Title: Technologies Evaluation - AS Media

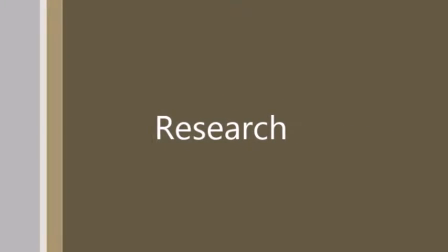0:00 What I've learnt about technologies. Research. We researched into thriller films with similar themes to ours.
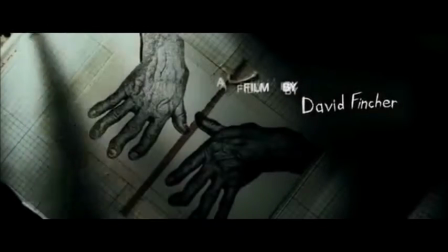0:07 We found that Seven had a similar opening to ours, with the lack of dialogue and variation of shots.
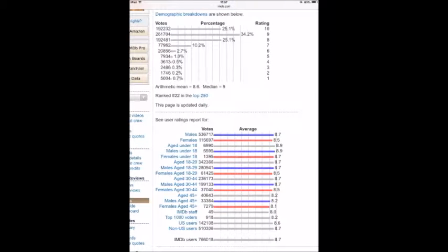0:12 We also found that Seven's target audience was males aged 18 to 29.
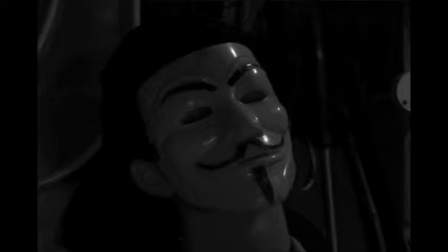0:18 We found this through IMDb, but knew that ours would be different due to our black and white theme. We also researched into opening titles and watched videos like the film before the film.
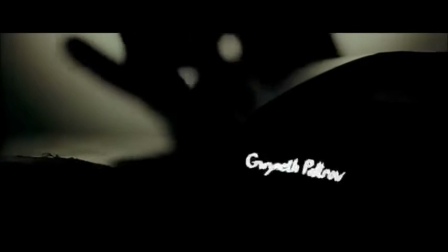0:29 Following Seven's research, we made a timeline of Seven's credits to see how ours compared and to take inspiration.
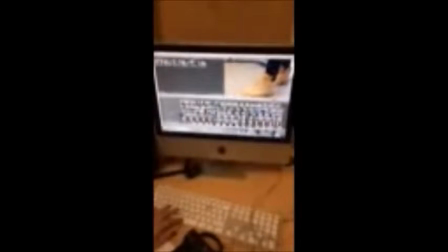0:40 Preliminary task. As none of our group had used the Apple Mac software before, our finished product was unprofessional.
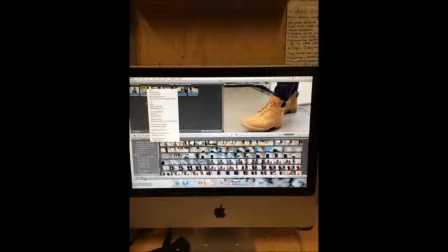0:47 Our editing was unoriginal, our fonts were generic, and our transitions had no consistency.
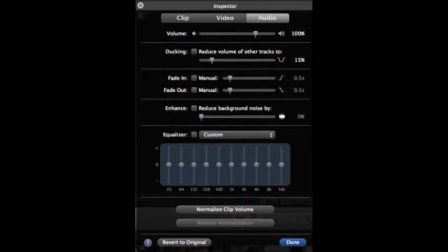0:53 Sound. We had difficulty with removing background noise in our preliminary task, resulting in an unprofessional finish.
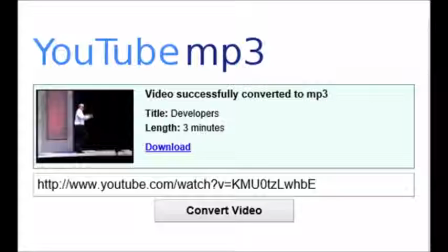1:00 We converted our soundtrack from YouTube to MP3 so that we could manipulate and move the track easily.
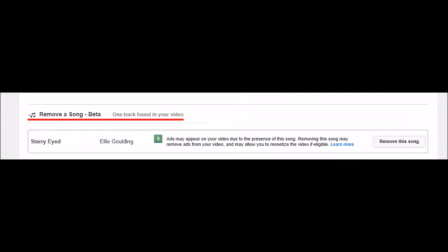1:07 However, copyright issues meant that our preliminary task was removed from YouTube. Filters.
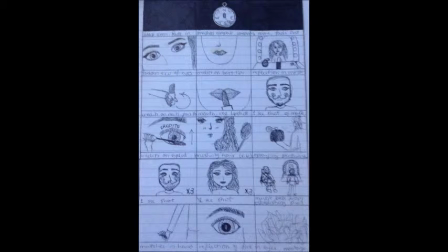1:13 Our group struggled with the use of filters in the main task, as our initial idea was to have a similar effect to Sin City,
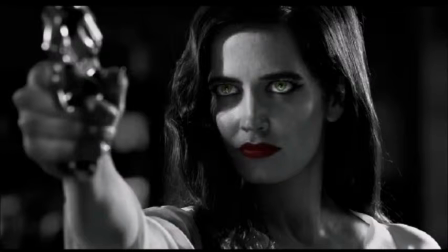1:20 with a black, white and red filter, symbolising the anger and passion in our opening.
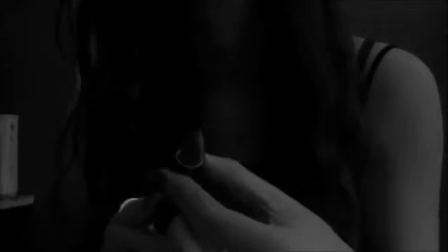1:24 However, the Apple Macs did not have this option, so we used black and white filter to give a similar effect.
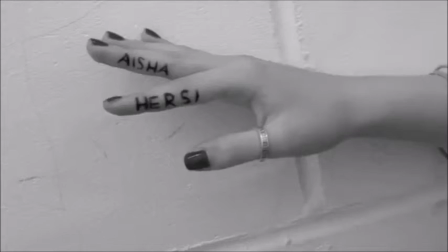1:30 Lighting. We could not use the initial credits we created for the main task, as although they were original, they were too bright and did not give enough information.
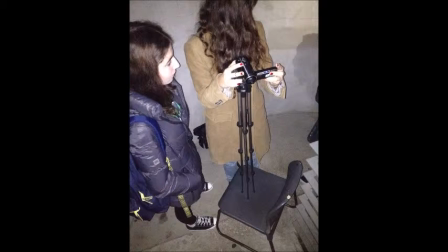1:39 The use of torches and headlights allowed us to manipulate the lighting to create shots like shadows, which looked professional.
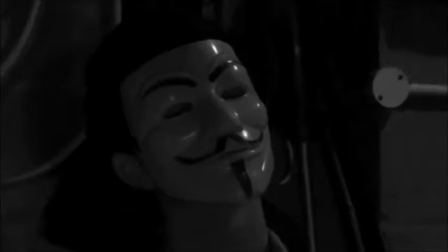1:46 Main task, first cut. We could not include the montage we used in the first cut, as it was too similar to a trailer and therefore inappropriate.
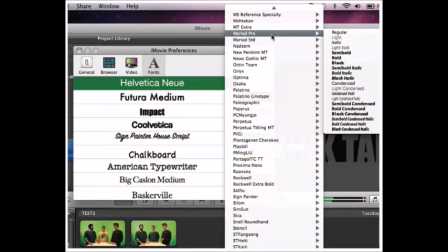1:54 Fonts. We manipulated our font from the first to final cut, as the first was too stereotypical of a thriller horror film.
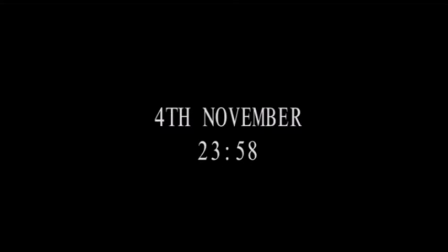2:01 We instead chose a classy font to offset this convention. Main task, final cut.
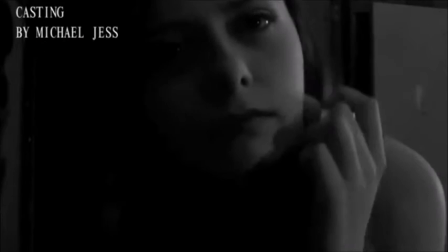2:08 We used face matches in our editing to make it consistent and professional. Our transition from black and white into colour was done through the use of higher lighter to indicate to the audience that the film was about to begin.